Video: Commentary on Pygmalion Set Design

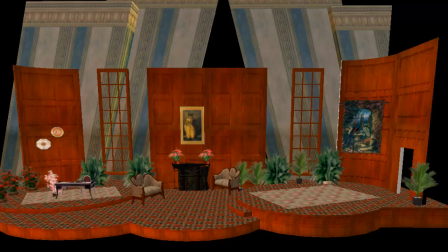4s
Okay, so this is the Parlor set. Well, so I guess we're just talking about the scenic design and the sets in general for this. So this was the Parlor. I guess I approach design in Second Life the same way I approach it in real life.
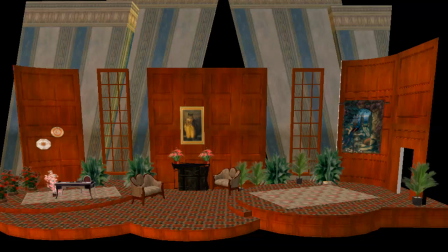19s
There really is no difference except for the fact that in Second Life I'm not sending drawings to the shop to get built and I'm not buying paint. But everything I do here in Second Life, I would do in real life. I'm doing historical research. I'm researching textures and colors. I am thinking about how the actors move on stage.
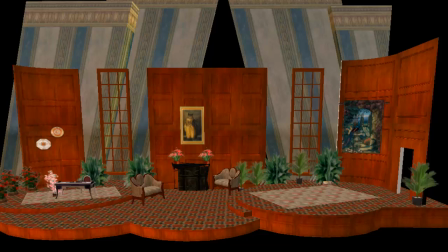39s
I am envisioning blocking patterns. I'm creating levels for the directors to work with and to move actors on. Um, so this set, the Parlor set, is one of the things that is going with Pygmalion here is we have the interior of the set of the room,
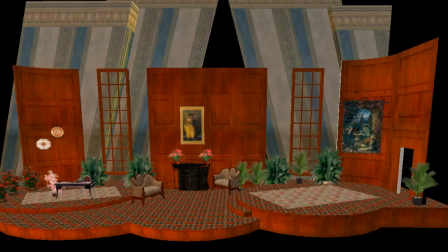55s
which you see with the floor pattern and the walls and the kind of very earth tones and wood, but it's a warm wood to kind of give it a natural glow, but yet warm it up with the reds and browns. And then I incorporated some interior elements actually outside the set where you would think there would be sky and things.
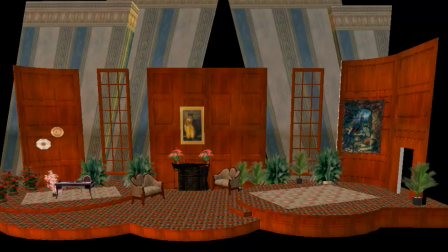74s
I actually brought in large wall panels with wallpaper, and again, something that would be appropriate for the time period, something very formal looking kind of behind it. So you kind of have a layered look there. You have the interior, and just when you're expecting exterior, you have more interior.
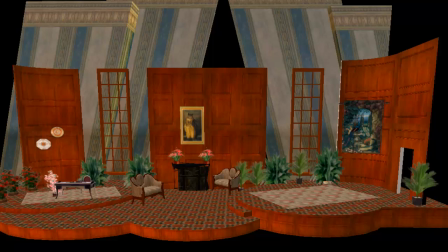89s
So it kind of becomes the rest of the house, or it becomes a continued interior. And it's kind of distorted back there. It's at angles and it's larger. And we'll see that in the library too. There are additional shelves beyond the shelves that are larger and to a bigger scale to
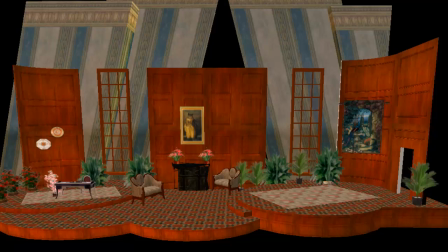105s
kind of make the room itself seem smaller and to add a sense of larger scale in the world beyond. One of the things that I do for Second Life design, which is not something I would do in real life, is when I'm rendering out a set.
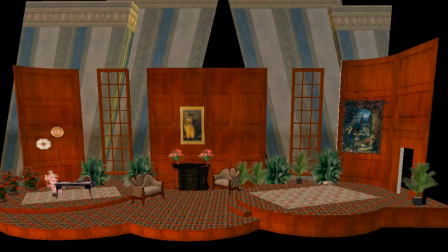121s
I don't want to say that I take detail away, but when you're working in the Second Life medium, without going into extreme detail, the size of the textures that are on your computer affects how the video card in your computer,
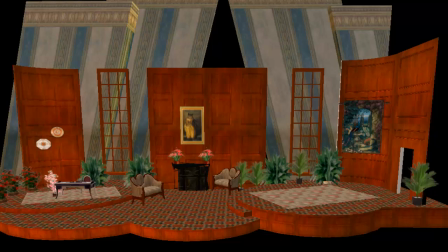135s
the viewer's computer render it. Not all of the people who come and see our shows have super fast mega gaming computers. Some people are going on, inexpensive laptops. So I keep the textures to a minimal resolution. I'm not doing necessarily high-res textures in every place.
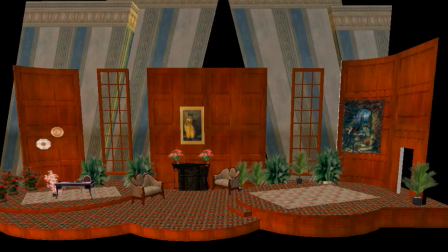154s
A lot of the textures are repeating as well, because once the computer renders one texture, it can repeat it without any more lag on the video card. So each set has minimal textures in it, enough variety and enough ways of using those textures to create variety.
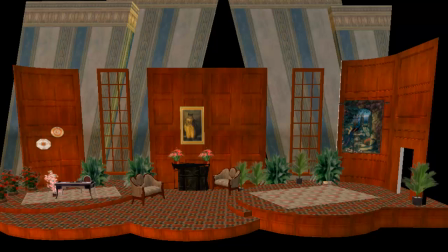170s
But I'm always thinking about the viewer and not creating lag for our viewers. We don't want their video card to be so bogged down that they can't see the shows. So it's that balance there between creating a world that looks realistic and that is pleasing to look at,
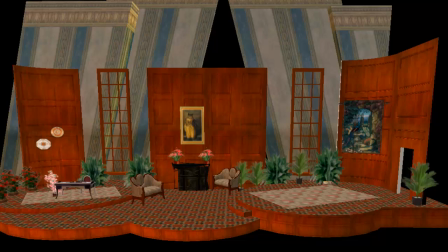186s
but keeping in mind our audience and the fact that they have to see this on the screen. If I were rendering out a set in Photoshop that would be done in real life, there would be probably more detail put into it, and I could spend more time really going into high-res textures that we could then duplicate and I could print out for scenic painters to use.
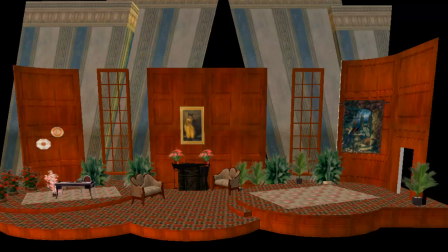205s
So that's something I'm still kind of learning is walking that line between resolution of textures, not wanting to look too boring and flat, but not wanting to put drag on the video card. So what you see with the sets, I think,
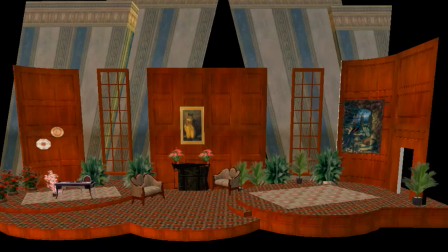218s
represents a nice balance of detail in the set and balancing that with always keeping in mind our viewers. Their computers and not overtaxing their video card. So this is the Parlor. And it has kind of three primary locations.
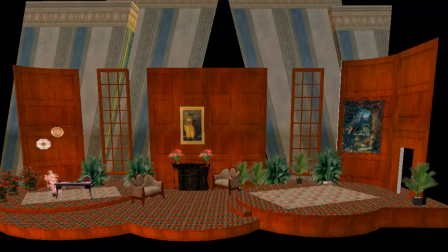236s
There's the entrance location, stage left, kind of a sitting area with a fireplace center, and then a little desk stage right. Most of the action in this area takes place in the center, but there's entrances and exits on the left side and a few scenes around the desk on the right side. So again, the whole set is used.